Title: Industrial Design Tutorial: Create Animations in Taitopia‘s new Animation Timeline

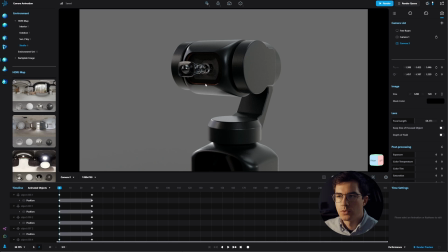7:51 So what I want to do is I would like to move the camera into the first position and then move it into our final position and then animate in between. So let's see what our first camera position should be.
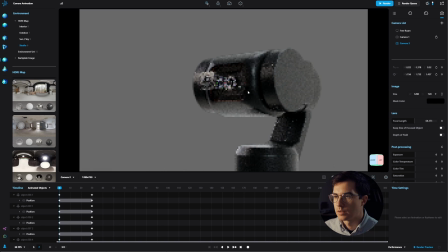8:07 I think I would like to have something dramatic like something from underneath here for example
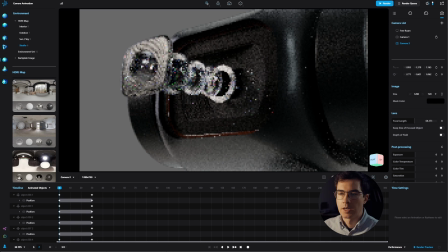8:15 and also I think it should be quite close toward lenses because the lenses are quite small so i think the
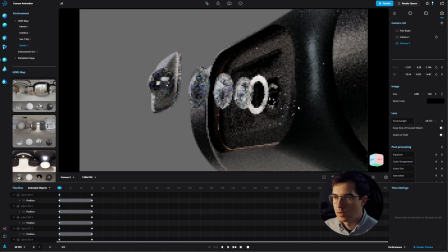8:23 camera should be quite close to our lenses and maybe to emphasize the fact that the lenses are coming out and have some distance in between them maybe also some sort of an angle to it and
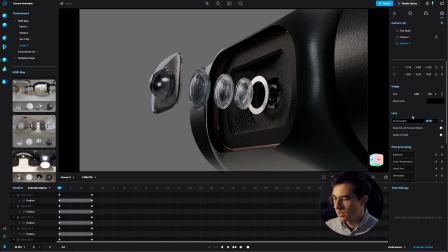8:38 the next thing also i think the focal length itself should be quite far so quite long let's go with something like 80 or maybe even 100
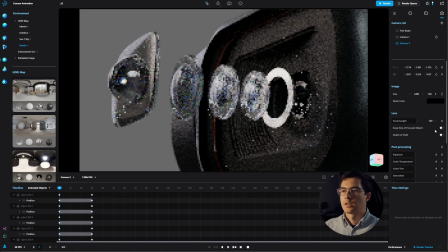8:53 and that kind of just creates a little bit more of a flat image
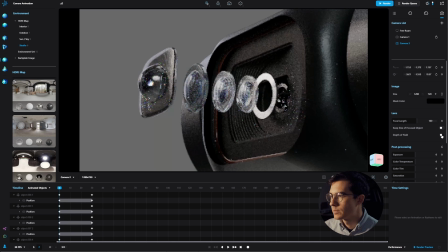8:58 which we then can counterbalance with some depth of field so let's add depth of field and pick one of the lenses either the first one or one of the middle ones and that is our focal point and then play with the f-stop
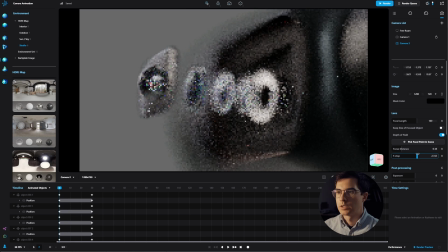9:15 in order to blur out the background so maybe something like five or even eight so I think this looks quite nice and all the different settings that we want to animate we now have to add keyframes to so
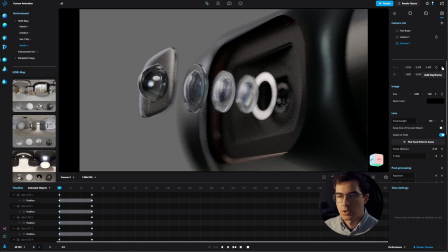9:33 let us set the keyframe for the position, the rotation, also the focal length, because that could be changing, the focal distance, and also the f-stop. So I think those things should be animated along our movement.
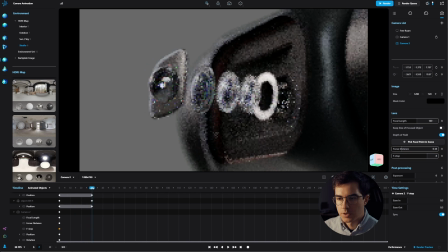9:53 And now we'll go to our frame 30, which is one second in our timeline,
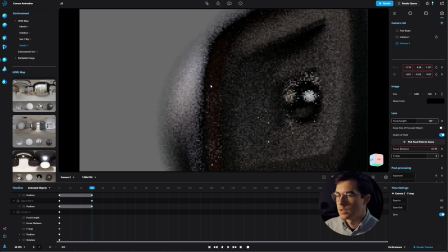9:59 and then we can move out and see what the final position of the camera should be.
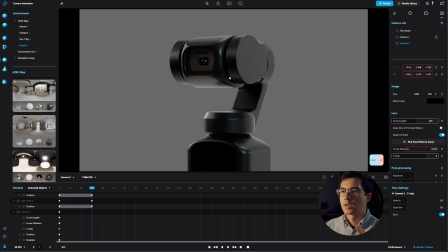10:07 I'm thinking something like this where you can see the camera still quite close up but the camera movement throughout this one second is not too much. As soon as we move the camera with some keyframes added you can see the red outline
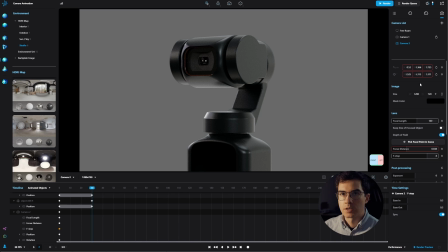10:22 of all the parts that have changed now since we did this movement and need new keyframes otherwise the camera would reset and you're kind of stuck where we started so let's first of all add the keyframes
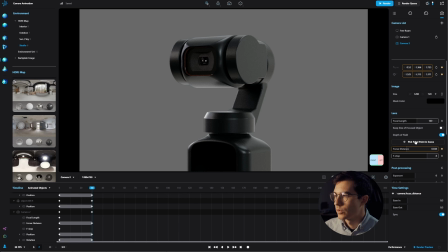10:40 for the position and the rotation and then we want to pick our focal point again so let's click on our lens because that changed so let's add the keyframe here and then since we are quite far out now.
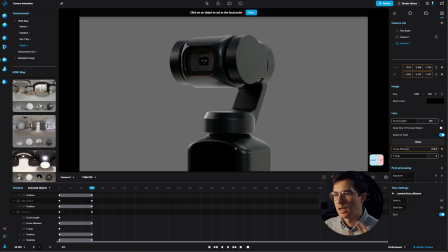10:57 The f-stop of 8 doesn't really add any background blur. I think I'm going to decrease the f-stop in order to add to still have some of the blurring in the background. So maybe f-stop of 2.